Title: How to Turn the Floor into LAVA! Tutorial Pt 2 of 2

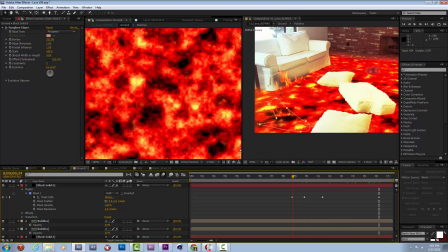(53:47)
There we go. So now what you see is this pattern appears here.
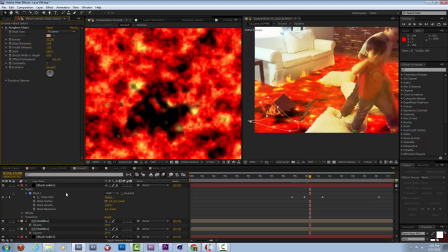(53:54)
I'm going to add a second roughen edges on top of it. The reason I'm doing this is because I want to now add a very small scale little stipply pattern all around it,
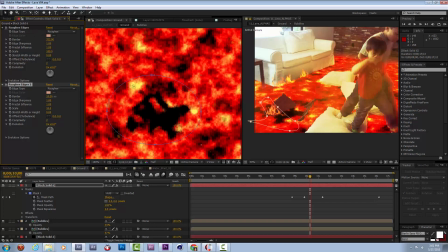(54:07)
but I wanted to keep those large blobs from the first roughen edges. So we'll widen those out a little bit, and that just gives it a lot more grit and detail. And then on top of all that, it doesn't really need to be this black, because obviously wood doesn't transform right into that.
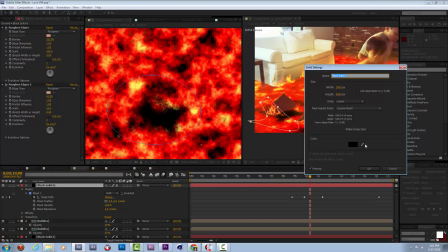(54:27)
So I'm going to sample a different color for the solid. I'm going to actually sample the wooden chair color from this comp.
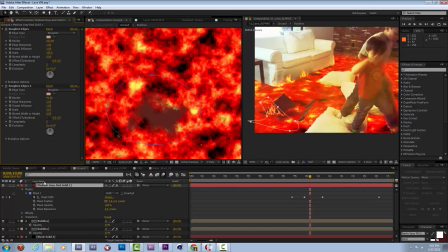(54:38)
That's maybe not dark enough, so we'll play with it.
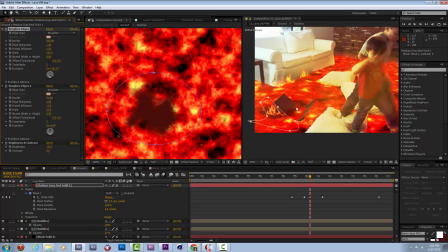(54:53)
cycle through some different evolution options here. What I'm looking for is for this part to kind of be married a little bit better.
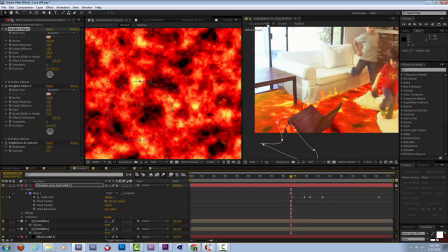(55:02)
There we go. So now I can exit my 2-viewer mode by closing that window.
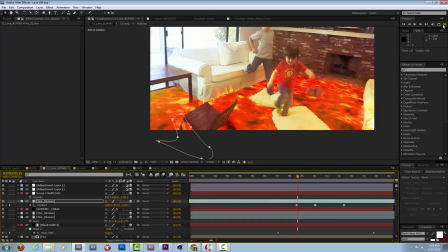(55:08)
And now if I switch over, it'll switch right back. Now when I play through, I can just watch this fire kind of appearing.
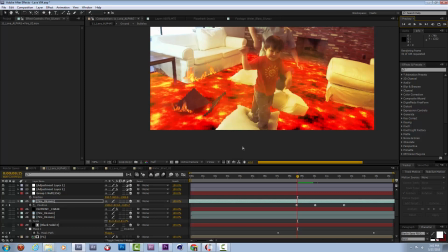(55:20)
A little bit of burning up. And as the chair sinks in, it's kind of like it's melting,
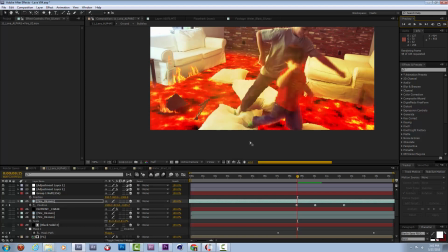(55:26)
or little particles of it are coming off and going out into the ground. So I think that will be the last detail that I add to this. Maybe I'll throw in a little bit of smoke surrounding that chair.
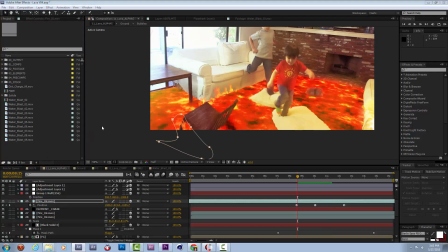(55:47)
But that should be a really fast one. Let's go to smoke.
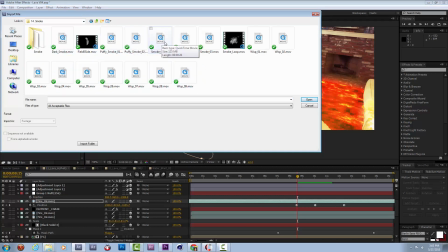(55:55)
Can't remember if I like, it's probably one of these.
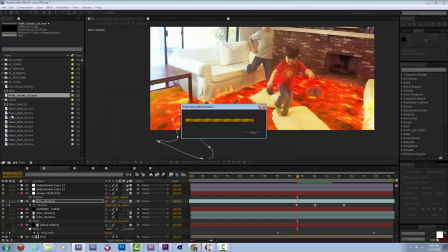Let's tidy up this stuff into our stock. Puffy smoke.
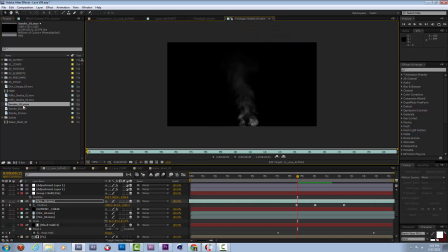(56:15)
Let's see. It could look like something burning up. That definitely looks like something burning up. Too close. Too far. Number 1 is the winner.
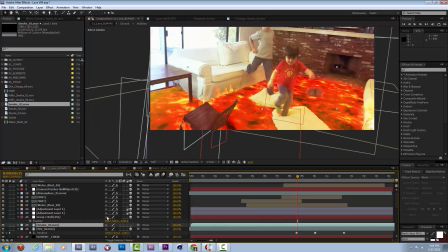(56:29)
So we'll stick in the smoke, turn it into a 3D layer. We're going to move its anchor point all the way to the bottom here. And then let's see if I still have that position data saved in the... Great, I did. Just pasted that from the center here.
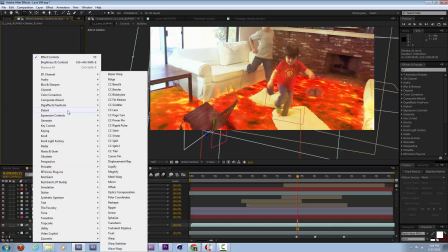(56:49)
I'm going to go to my, let's see, generate a fill.
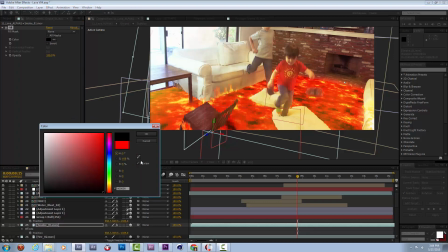(56:55)
I'm going to make it black. So it looks like it's burning this up.
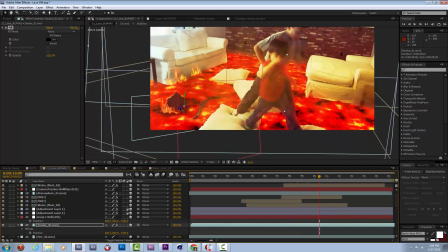(57:01)
As I scroll forward, I can just look and scroll, move this smoke forward, really line it up with this chair.
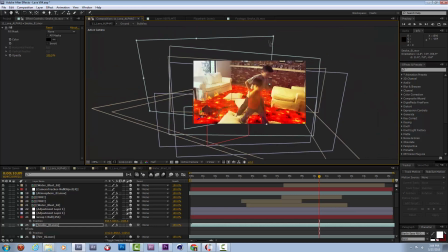(57:16)
It looks like it's going way off the top of this comp anyway, so I can probably shrink this down a little bit.
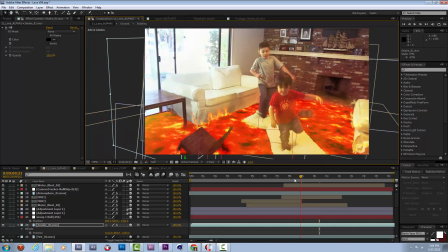(57:24)
There we go. So that smoke can probably just be there the whole time.
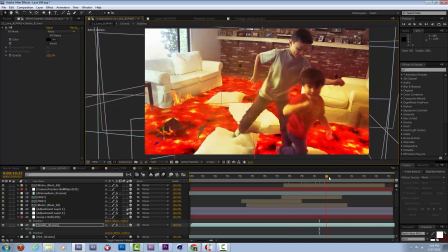(57:31)
I see no reason why it wouldn't be creating this terrible burn pattern here.
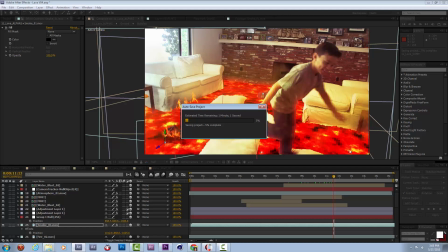(57:37)
Now, the reason the couch cushions aren't sinking into the lava is because everybody knows that couch cushions are immune from lava.
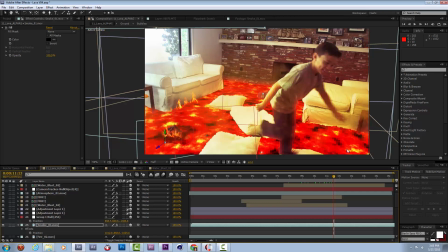(57:44)
That's just science. So anyway, thank you guys for sticking around. I'm really glad we stuck around to do this last little detail, because it's now my favorite part of this.